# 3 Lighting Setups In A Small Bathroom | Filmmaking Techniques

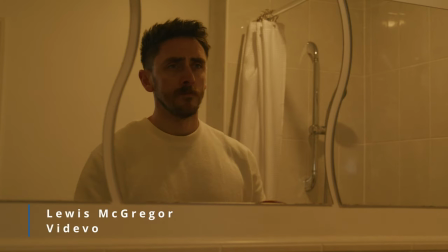0s
How do we take this location and make it look like something along these lines?
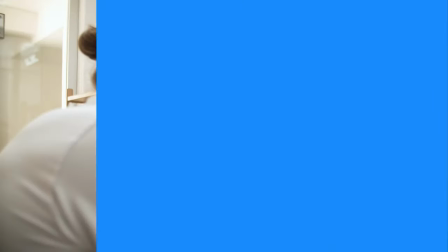4s
Some locations are seemingly difficult to make look great, but that is in their nature.
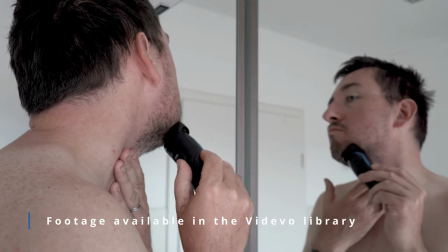10s
The standard bathroom or restroom will quickly fall into that category.
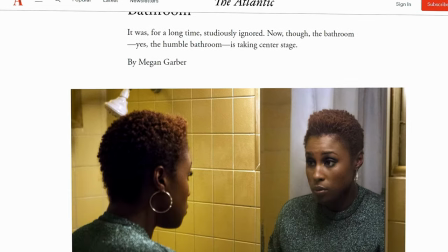15s
However, as noted by The Atlantic, we are currently in the golden age of bathroom scenes.
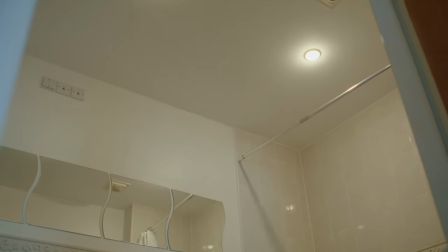21s
However, the bathroom you have available may not be ideal for filming. For example, mine doesn't even have a window.
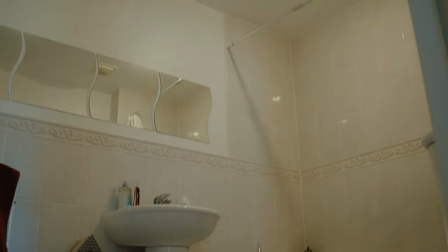29s
Nevertheless, where there's a will, there is a way.
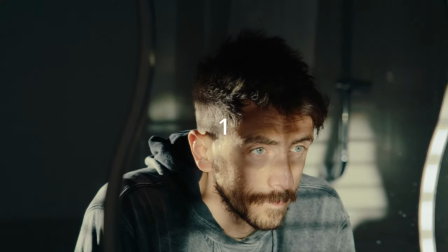32s
Therefore, today, let's explore three lighting examples using just one light to create completely different scenes.
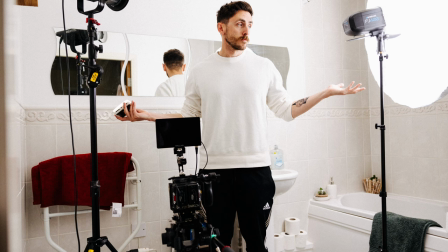40s
A core challenge of filming in a bathroom is that, well, they're not typically big and can't house a wide variety of lighting equipment. But these tips should get you by. So let's look at these examples. We've got Black Swan from Darren Aronofsky.
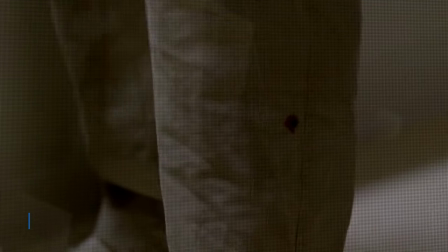56s
Breaking Bad, created by Vince Gilligan. and Fight Club directed by the great David Fincher.
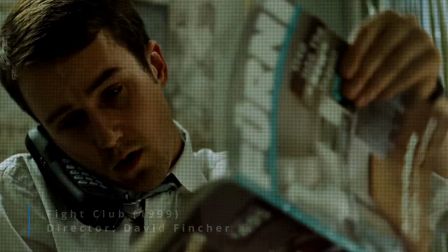62s
Now, these scenes don't have cinematic grandeur. They just depict the characters going about their business.
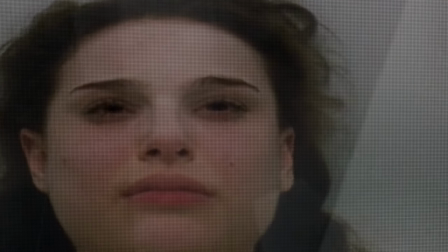68s
Notice the light is overhead, but soft enough to avoid casting strong shadows or creating directional lighting.
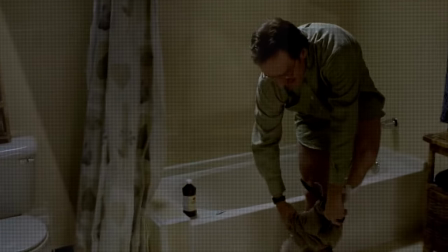75s
This is your typical restroom lighting. But how do we achieve this effect?
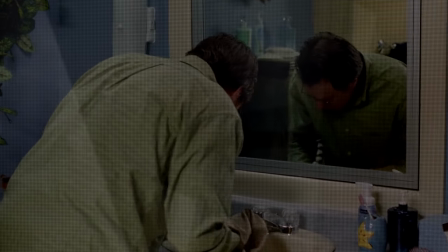80s
Well, it's actually extremely straightforward.
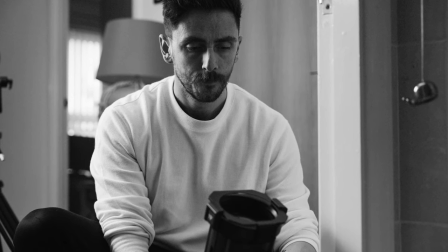85s
All you're going to want to do is position your light extremely low and aim it towards the ceiling.
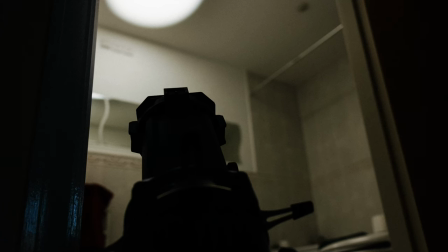91s
You will need to narrow the beam using a fresnel lamp or perhaps a spotlight mount to avoid light spills entering the bathroom altogether.
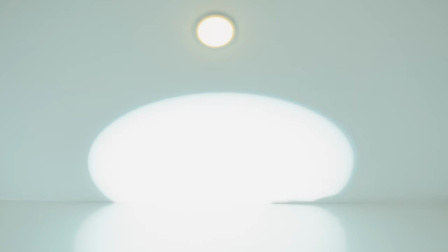98s
We're only looking for the light to hit the ceiling.
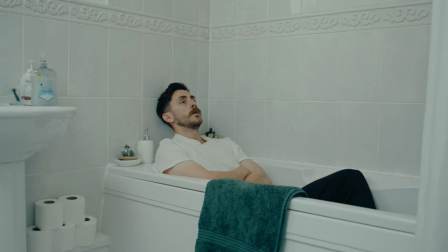102s
And by doing this, the bounce light will then illuminate the bathroom with a soft ambient spread inspired by the scenes mentioned above.
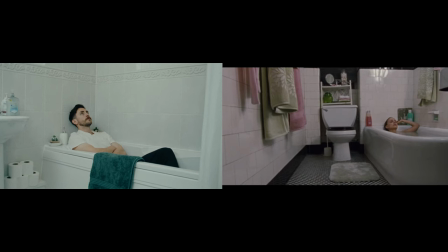111s
It may not be majestic, but this simple technique provides sufficient realistic illumination for a typical scene in the bathroom or toilet.
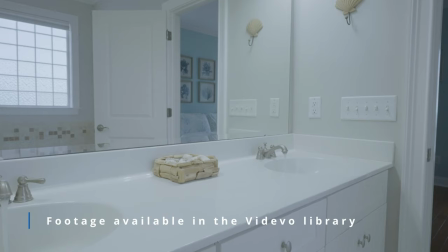121s
As mentioned in the introduction, my bathroom has no windows,
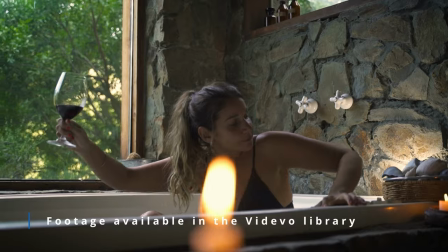124s
so unfortunately I can't rely on the trick of placing your subject near the natural daylight to illuminate the subject and the room.
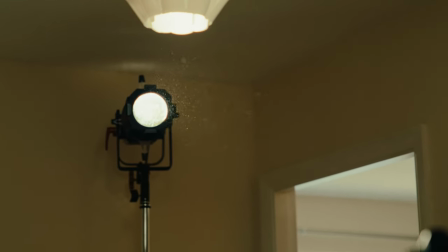131s
However, that doesn't mean that we cannot simulate the effect because the audience does not have to know how far away the nearest window actually is.
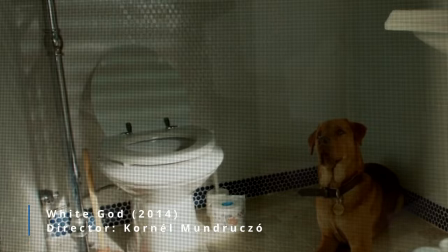140s
Let's look at these examples from films Drive, White God and Bogeyman. These examples all share similar characteristics.
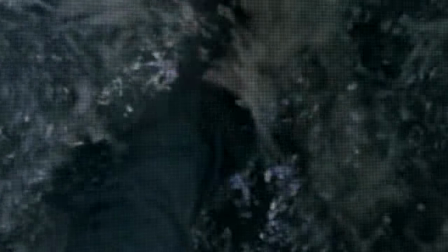148s
There are minimal or no practical lights on set and instead they use emulated daylight directed into the scene.
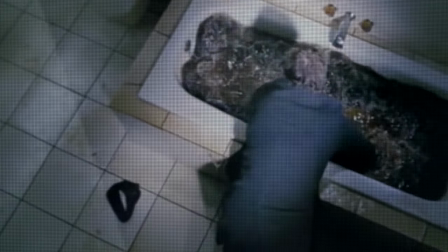156s
You'll notice that in these examples the simulated daylight entering the scene isn't perfect.
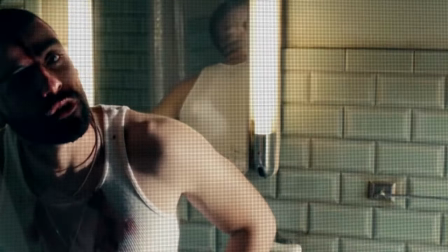161s
It doesn't directly hit the subject, shadows from the window are present and part of the subject will remain in shadow.
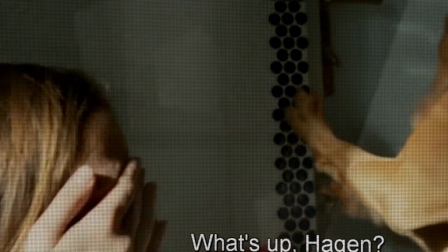168s
However, this is the perfect way to emulate daylight in a darkened environment.
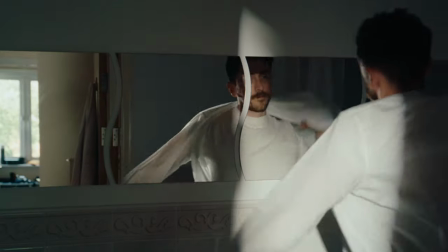173s
Now, this type of lighting works well for scenes where your character is either leaving early in the morning or perhaps entering later into the day.
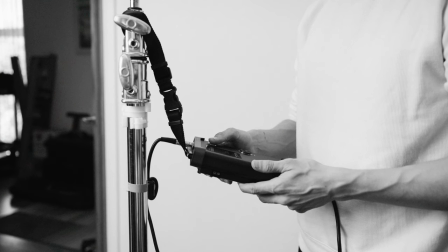180s
And to achieve this effect, you need to use hard light. So again, I would suggest in using the spotlight or Fresnel lamp to keep that light beam narrow.
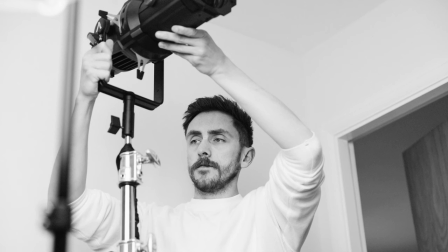188s
And you're gonna want to position your light
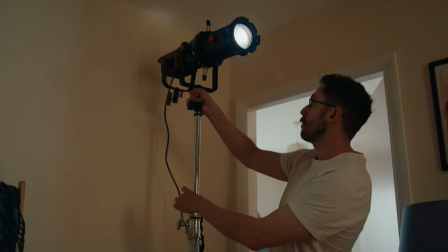190s
outside of the bathroom and direct the light into the bathroom at an angle as if it was coming through the window somewhere in the house.
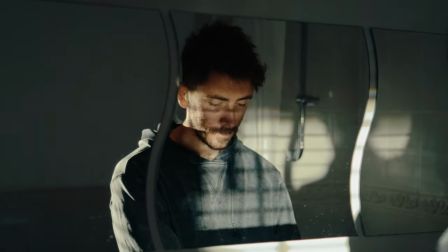199s
In my example, I've positioned the subject in front of the mirror and I have the light hit in the mirror.
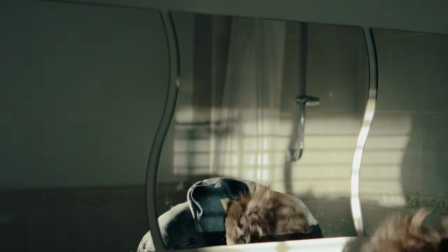204s
This will additionally add a bounce light into the scene, lifting the shadow somewhat in the background,
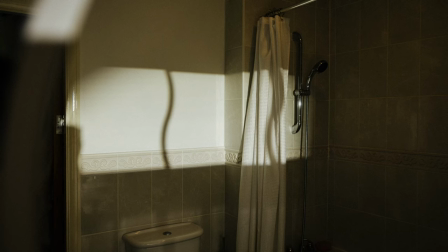210s
but also creating pockets of light in the out-of-focus background, again reminiscent of the daylight naturally coming through the window.
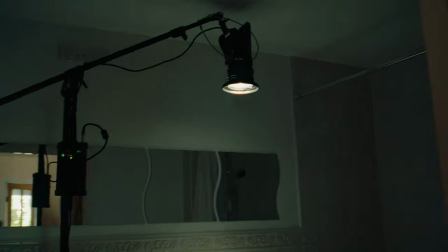219s
Let's pivot to a slightly more stylized approach by examining the creation of sinister lighting.
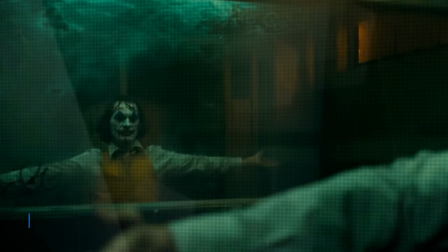225s
Now let's look at these examples. We've got Joker, Poltergeist, and Saint Maud.
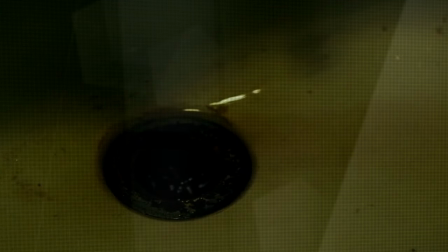230s
You'll notice that while the characters are observing themselves in the mirrors, the lighting is predominantly top-down.
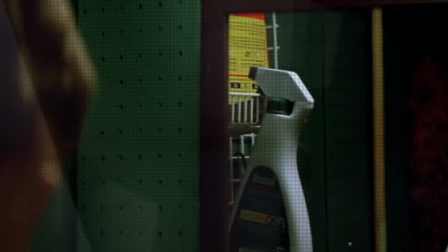237s
And top-down lighting is often associated with a sinister or eerie atmosphere as
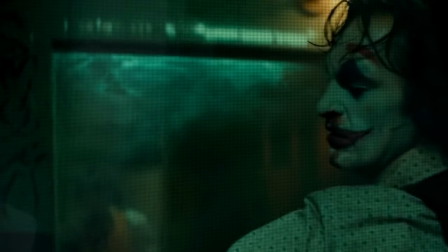242s
it creates unnatural shadows and it dramatically emphasizes facial features.